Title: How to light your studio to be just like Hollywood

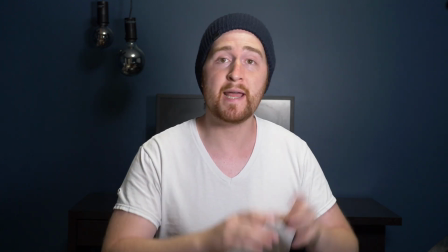250s
It's the one that's gonna provide the most amount of light on the subject. Right now, I have my light set up so it's at pretty much eye level and shooting straight at me.
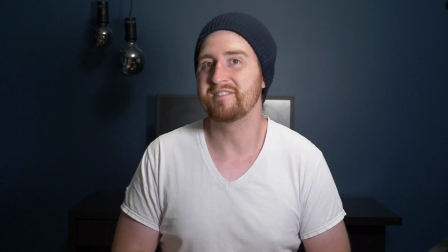258s
And well, does this look very good? I don't think it does. This does not look good at all.
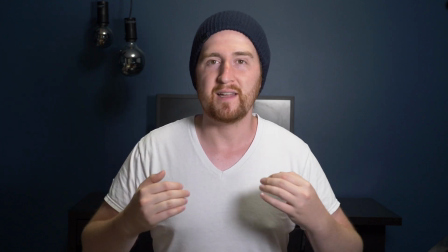263s
Usually light doesn't come at us from eye level. Unless a car is about to hit you, usually the light is above us.
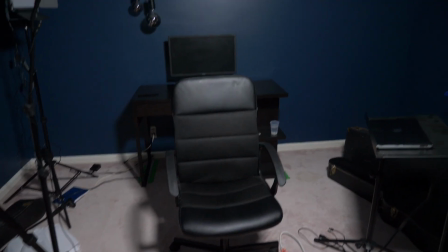270s
So let's start by putting our key light above us. All right, and so I've taken the key light, I've raised it up a little bit, and it's pointing down at my face at a 45-degree angle.
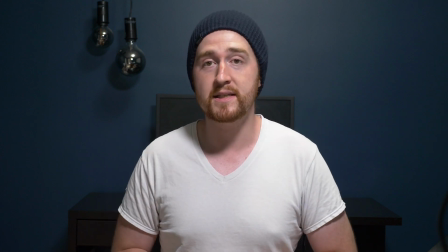278s
Now, this is what's kind of known as the beauty light. A lot of people use this light to shoot models and things like that because it looks really nice on the skin.
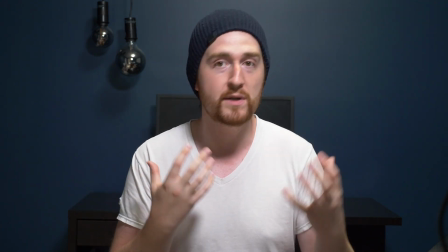285s
It smooths out all the imperfections and it can make your model look really, really nice. And if you have a single light source, this isn't actually that bad.
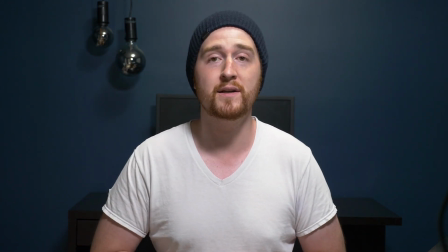292s
This is pretty good if you want to sort of have a one shot that does everything. everything.
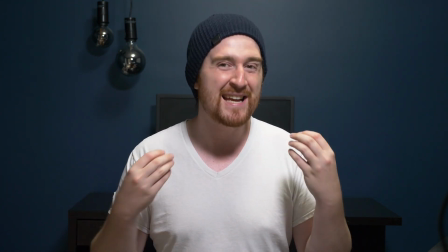296s
But for me, it's a little basic and it doesn't get that depth and nice cinematic look that I'm looking for.
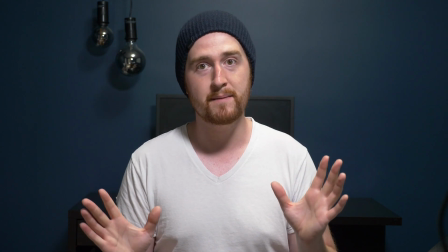302s
So, though this is really nice and we're already starting to see a massive improvement, I'm gonna have to do one more thing to it.
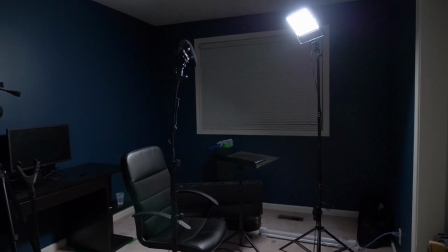308s
Okay, so you can see I've kicked the light over about 45-degree angle, so it's off to my left. It's still up and at a 45-degree angle pointed down at me.
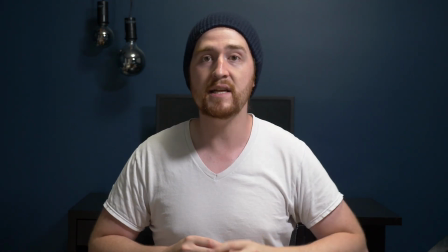315s
But now we have a much more contrasted image. The left side of my face is now a lot brighter than the right side of my face, which is a little darker.
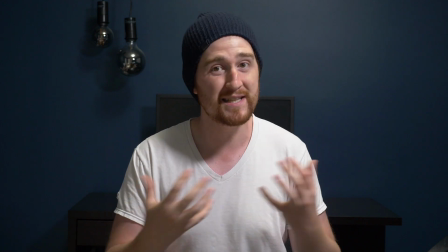322s
Don't worry, we're gonna solve it. But you can already see how it's a little bit darker and a little bit more contrasty.
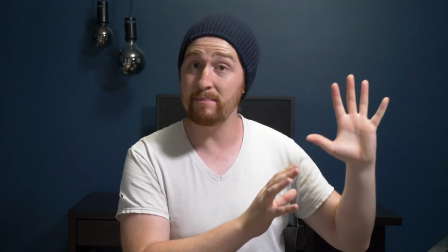328s
Okay, so we have our light now pointed at my face. It's in the right position. The only problem is the light looks pretty hard.
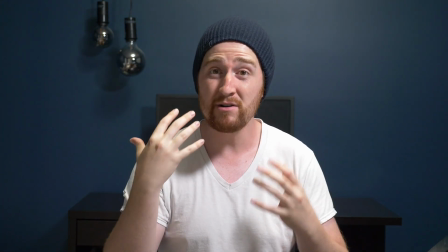334s
And what I mean by that is you see the shadows in the bright part of my face is very defined.
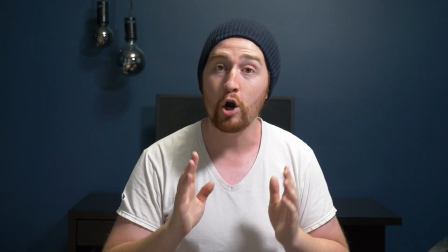339s
There's a dark side to my face and a bright side to my face. And the shadows are very hard, meaning there's a rough edge to exactly where the shadow starts and stops.
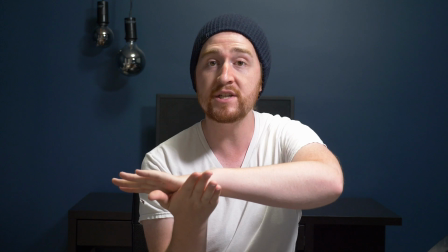347s
We don't want that. We want a nice smooth transition from the light part to the dark part in our image.
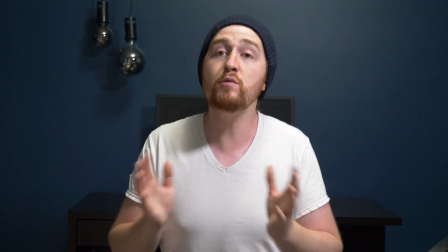352s
So for that, we need to use something like a diffuser. Now, for Hollywood sets, you might have seen these big giant light domes,
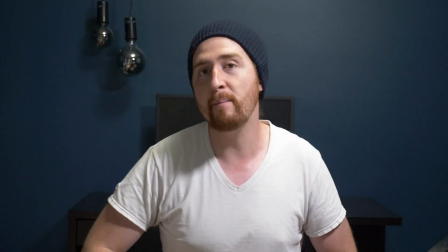359s
or you might have seen these giant flags 4 by 4 feet with some sort of diffusion paper in it.
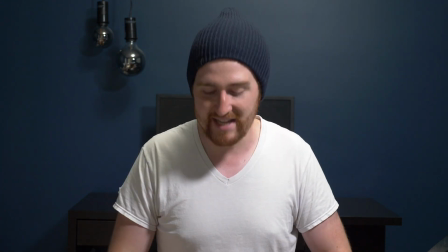364s
I don't have any of that. So what I'm gonna use instead is a light umbrella.
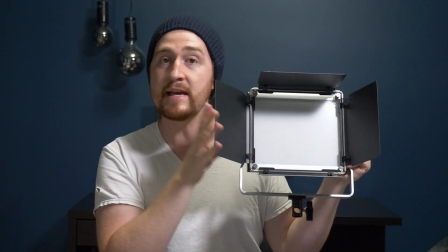370s
So this is the second light that came in the set. Now you can see, it's a pretty big light. The size of my head, it's pretty big.
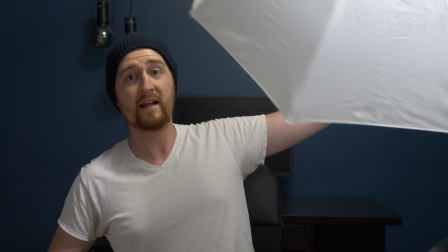375s
However, look how big the umbrella is. This is the umbrella, right?
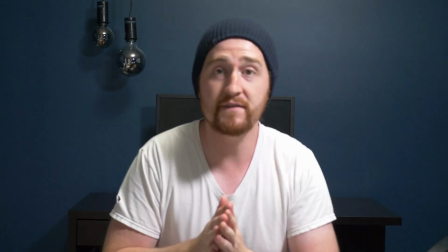380s
This is significantly bigger than this light. The point of this is a larger light source is going to give us a much softer shadow.
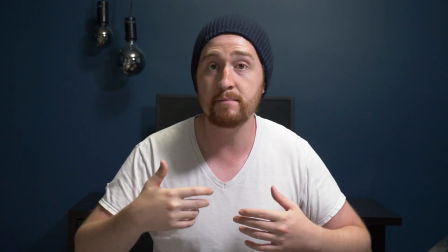388s
So if you're looking to get rid of some of these hard shadows on a subject, then you want to use a larger light source.
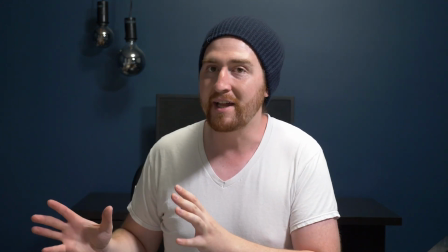394s
The bigger, the better. And in my case, I'm going to use a lighting umbrella. In fact, you can already see it right now.
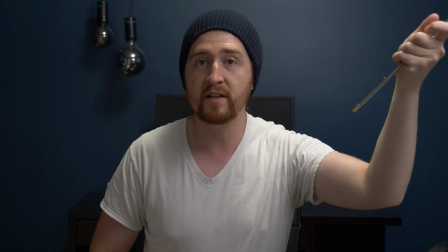399s
If I take the umbrella and I put it in front of the light source, you can already see immediately getting softer.
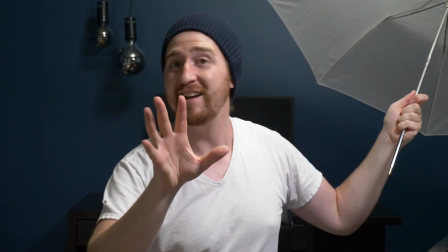406s
It's also brighter, right? So you have to compensate for that. But see how hard the shadows are in my face?
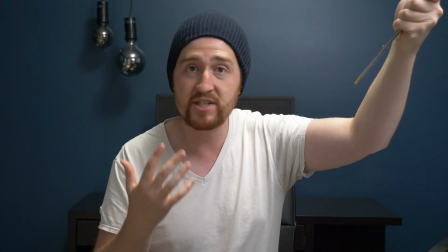411s
And if I throw this in front of the light, you can already see how soft these shadows are, how it already makes it a lot more pleasing to look at.
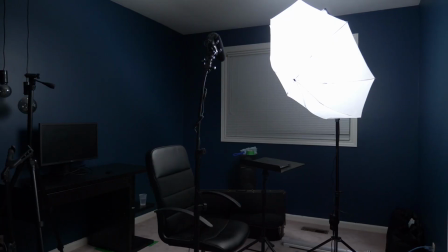418s
Okay, so we have our key light up with the umbrella and it's looking so much better.
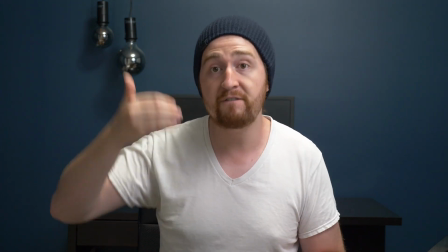423s
Now we can focus on the next light, which is the fill light. Now the fill light is gonna fill in this dark part of my face, but we don't want it as bright as the key light.
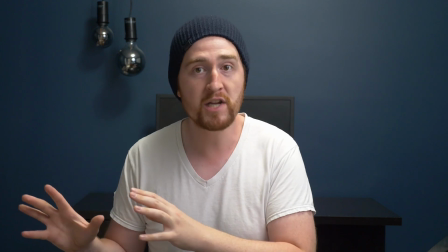432s
The key light is our strongest light. We want our fill light to be not as strong, but strong enough that it can fill in the shadows here.
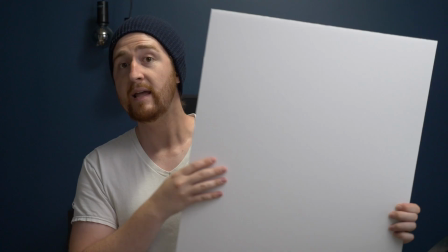438s
And for that, we're not gonna use a light at all. I'm gonna be using this. Now this is just a piece of foam core that you can purchase at your dollar store, okay?
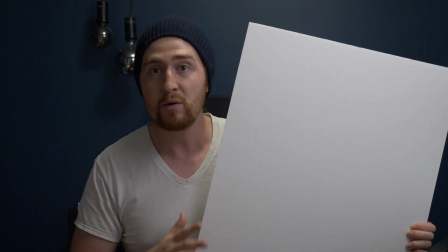446s
It's just $1 or so and it's literally worthless except for this one application.
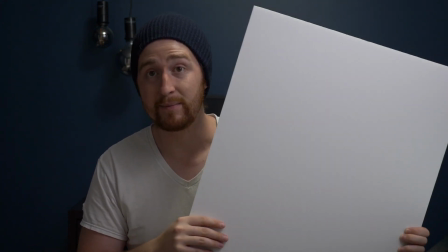451s
It's a really cheap light that we can have. Now watch what happens when I take the foam core.
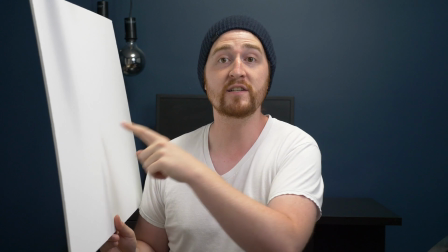455s
And as I place it up to my head, it's gonna start bouncing some of the light from the key onto the foam core onto my face, and it's gonna start filling in this side of my face.
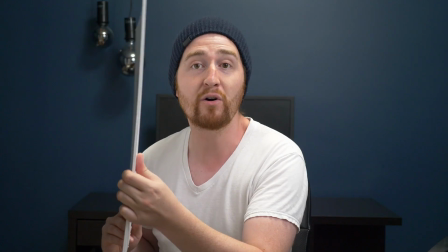464s
You can see the shadow is almost gone. If I hold this really, really close to my face, you can see they're almost the same.
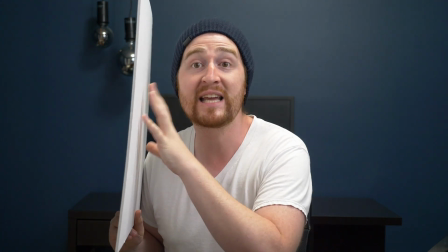469s
I have so much light bouncing off of this.
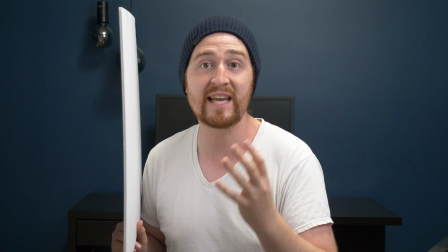472s
Now this looks ridiculous, but if you think this is too much light, what you can do is you can just pull the foam core back.
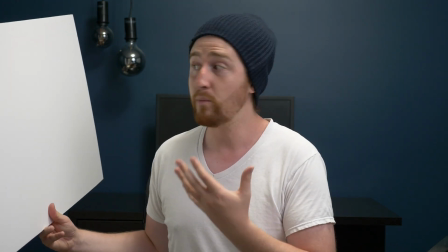479s
And so now we only have a little bit of light bouncing on my face, which still looks really good as opposed to no light at all.
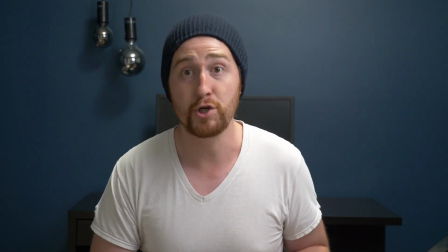484s
And that's how we're gonna be able to get a second light for $1 or $2. Okay, so this is the setup we have here.
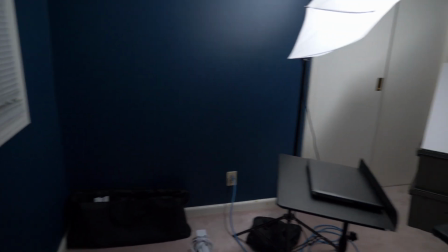491s
We have the key light with the umbrella. I have my foam core over here just off to the side. It's leaning on a few boxes.
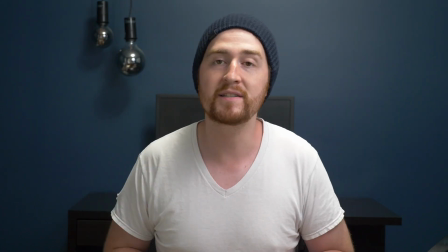496s
And you can see this side of my face has been lit up by the foam core.